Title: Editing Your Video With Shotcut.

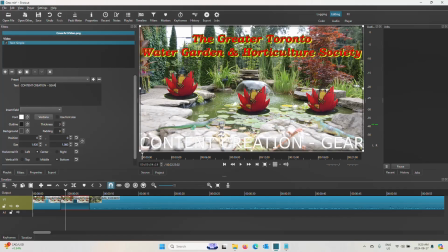content creation gear. That's going to be my title. Now that's way too big. The typeface that I use for all this stuff is a typeface called Bookman Old Style, and I want to use the same typeface. So I'm going to come in here, and
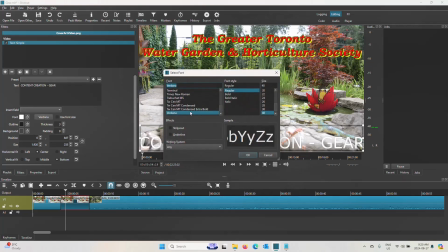instead of Verdana, I'm going to choose Bookman. Bookman Old Style, and I want it bold, and
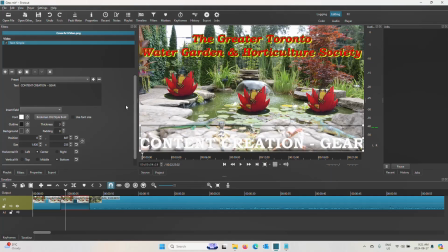I actually want to make that a little bit smaller.
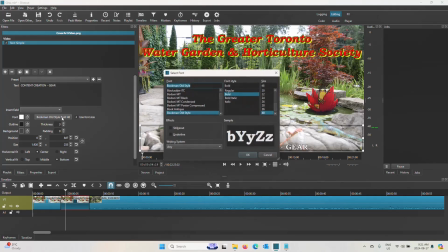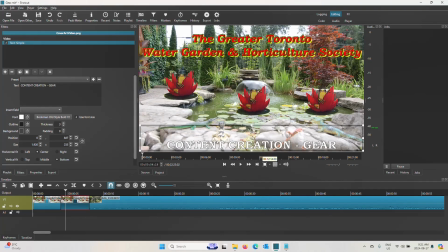Maybe a 72 will work. Yeah, that looks pretty good. I don't want it to be right on the bottom. I want to bring it up a little bit here. And what I also want to do is, I don't want it to be white because it doesn't show up.
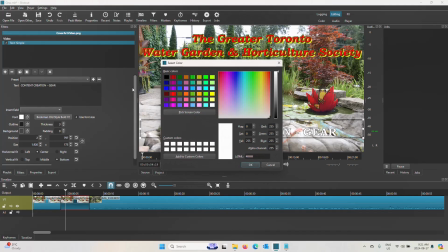So I'm going to change the color here. I'm going to change the color to red. And that has a yellow drop shadow. I can't do a drop shadow in here, but I can do, I'll do an outline.
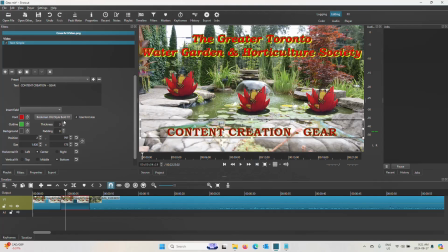And I'll make that outline a little bit bigger. Maybe I'll make the outline yellow instead. That's a little too bold.
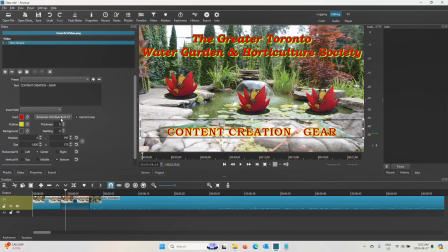That's a little bit better. And actually, I think I'm going to go back to font and do it bold italic. There, so it looks a little bit more like that up there. So that's what I want to do.
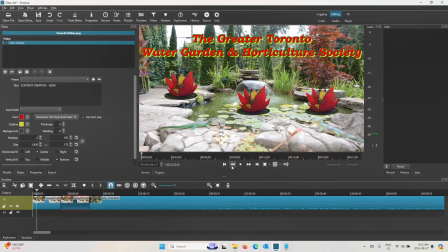So let's go back to the very beginning and see what that looks like.
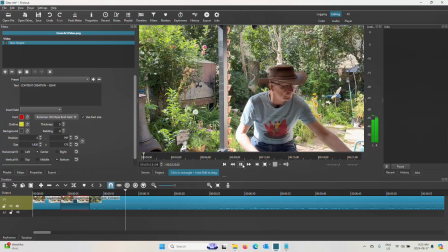Okay, that's pretty good. Now, I don't want
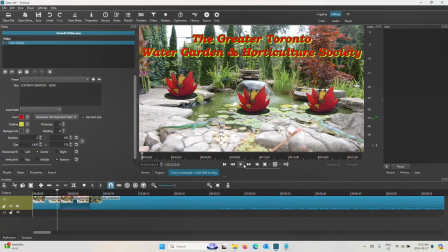that really sharp where the title just bang appears like that. By the way, that box around it won't be in the final video. You'll just see the title.
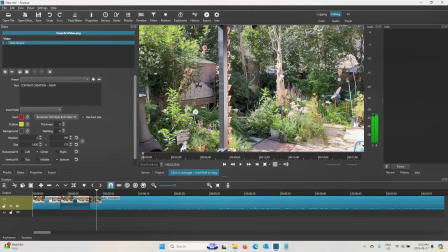And I don't want this transition between this frame and this frame, this frame and this frame are what we call jump cuts.
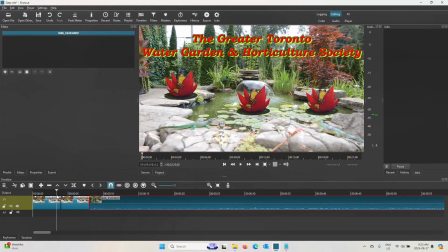We don't want them because they're very, very sharp. So what we want is we want a nice smooth transition. So we kind of want to start with this screen, and then when we get to this screen, we want this to kind of fade in, and then we want it to kind of fade from that screen
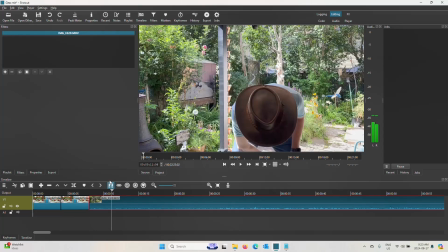into my video. So how we do that is we add a transition.
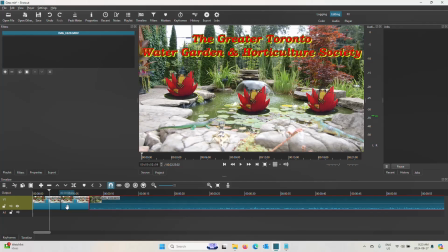And the way we do that is I'm going to come down here, I'm going to grab that frame,
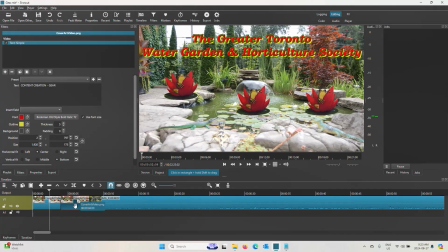and I'm going to hold down the left mouse button to hold on to it, and I'm going to push it so it overlaps the previous clip. That there is my transition, and it defaults to what we call a cross dissolve. So what that looks like is,
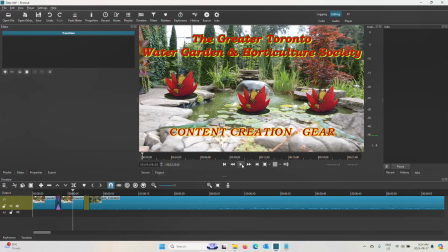see, the one fades into the other. So that's what I want, because that way my title now comes in. I'm here for, and by the way, there's my time. So I'm in here for like 3-4 seconds.
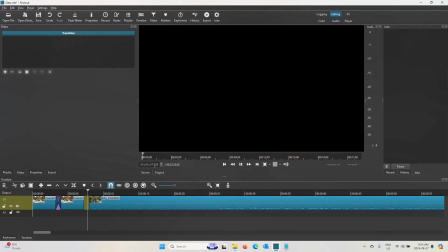My title comes in, and at 7 seconds, I get into my video.
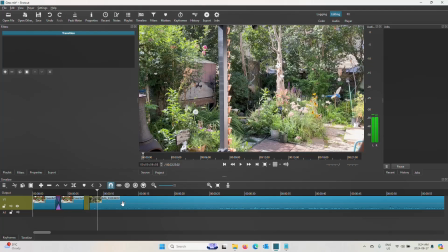So I'm happy with that. Now on my video, because obviously I had to press record on the camera or the phone or whatever, and then get over into the shot where I'm supposed to be and sit down,
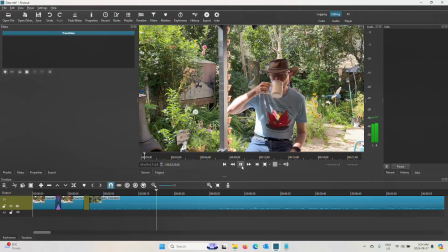and of course wet my whistle, because I'm going to be talking for a while.